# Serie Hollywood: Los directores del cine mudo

Tenía un ayudante, también alemán, y alguien que entendía alemán me dijo que era muy, muy cruel tratando a su ayudante, pero era absolutamente maravilloso conmigo. Y yo, claro, le adoraba. Yo, desde luego, pienso que fue un gran director y un verdadero maestro.
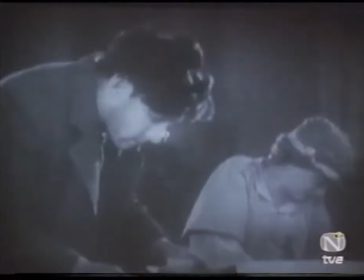1787s
En los proyectos de Murnau estaba el darle el papel femenino a otra estrella, pero Fox le pidió que se lo diera a una de sus actrices, Janet Gaynor.
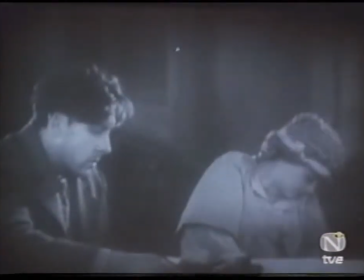1796s
Rodó una escena de prueba que después serviría para la película.
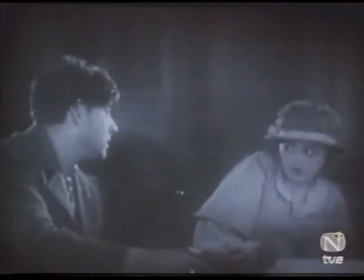1805s
Mi esposo y yo estábamos sentados en un restaurante.
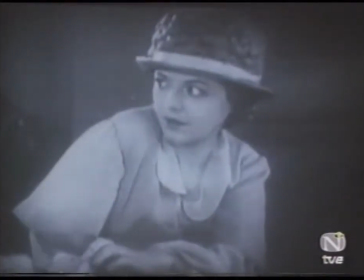1810s
Él quería matarme y yo tenía que tomarme aquella tarta y aquel café poniendo toda la emoción.
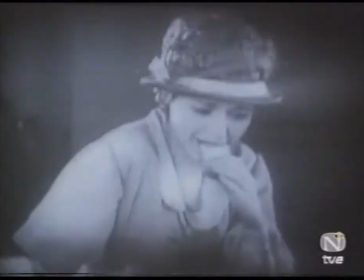Y aún me emociono. Fue una escena difícil, pero conseguí el papel.
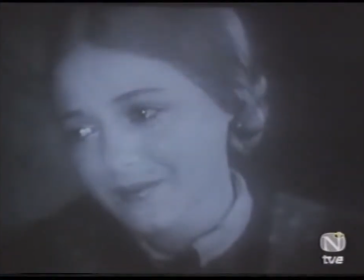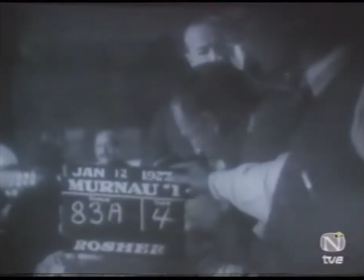1842s
Murnau era un perfeccionista, tanto en el plató como en la sala de montaje. Había un gran montón de latas de películas, y es que Murnau insistía en poner cada toma en una lata que él mismo se encargaba de marcar.
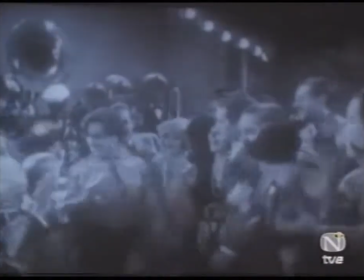1860s
Así que todas las noches veíamos una serie de tomas. Había escenas que se habían tomado 32 veces, a veces 40.
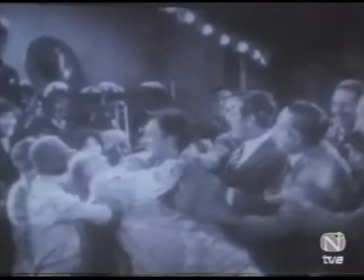1868s
Él gastaba mucha película. El copión lo veíamos por la noche en un cine al aire libre.
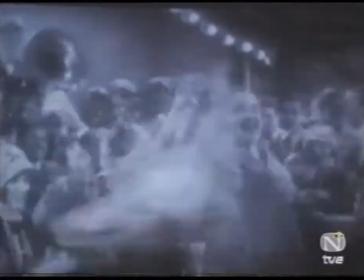1875s
Hacía mucho frío, pero no importaba. Murnau solía sentarse detrás de mí. Y unas veces en la toma 20 y otras en la 40, yo notaba que me daban con el dedo en la cabeza. Esa era la buena, aunque para mí todas eran iguales. Pero claro, yo estaba muerta de sueño después de un día de tanto trabajo.
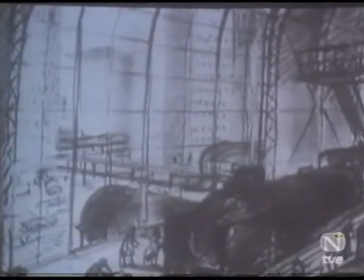1898s
Los decorados tenían que reflejar la emoción que Murnau trataba de comunicar. Los diseñaba su director artístico, Rossus Glisse.
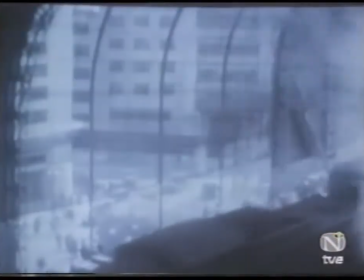1906s
Murnau quería que la acción se desarrollase siempre en ninguna parte y en todas partes. Con él se trajo a su propio diseñador de Alemania, que poseía un gran sentido de la perspectiva.
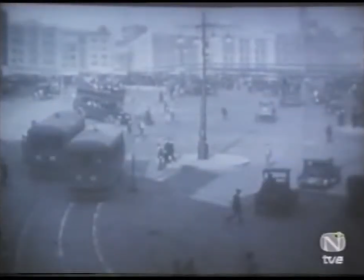1920s
Y para las secuencias de la calle hizo construir casi una ciudad de verdad en los terrenos de la Fox.
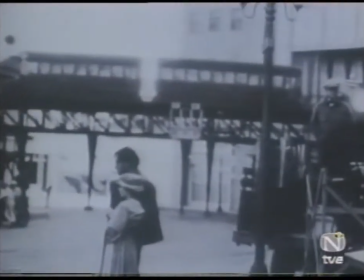1927s
La parte del fondo era más elevada, con el fin de que al rodar se lograra una perspectiva de profundidad y distancia.
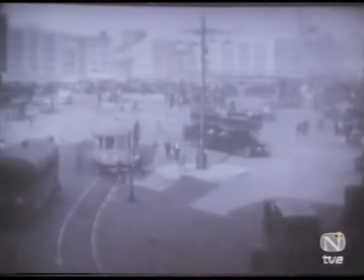1936s
Con ese mismo fin, vistió a unos niños con ropas de hombres.
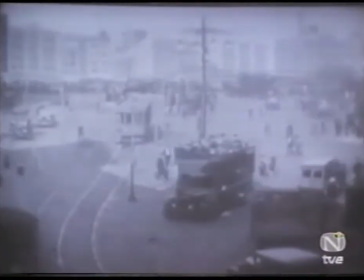1940s
Desde esa misma perspectiva, daban la impresión de ser gente que en la distancia parecía diminuta.
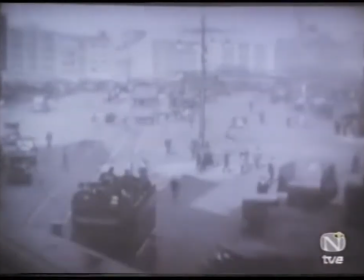1947s
Todo esto tenía un impacto tremendo en la pantalla.
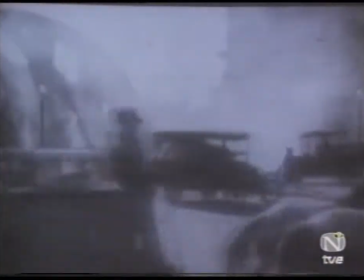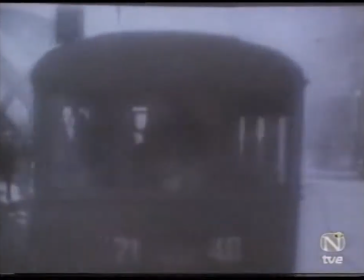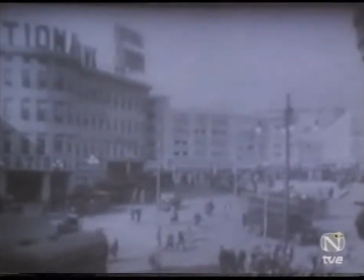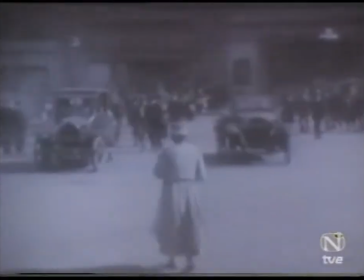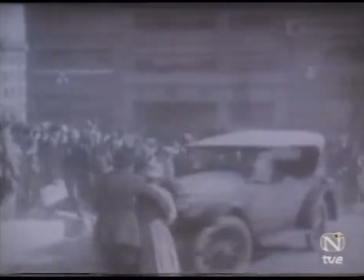2000s
Aquellas películas abrieron un nuevo camino hacia los decorados expresionistas.
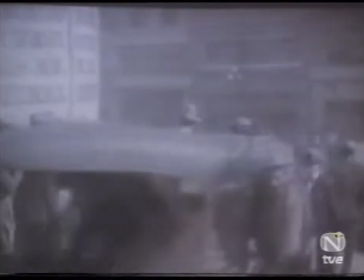2005s
Sé que tuvo una gran influencia en mucha gente y fui testigo de mil comentarios hechos entre los directores.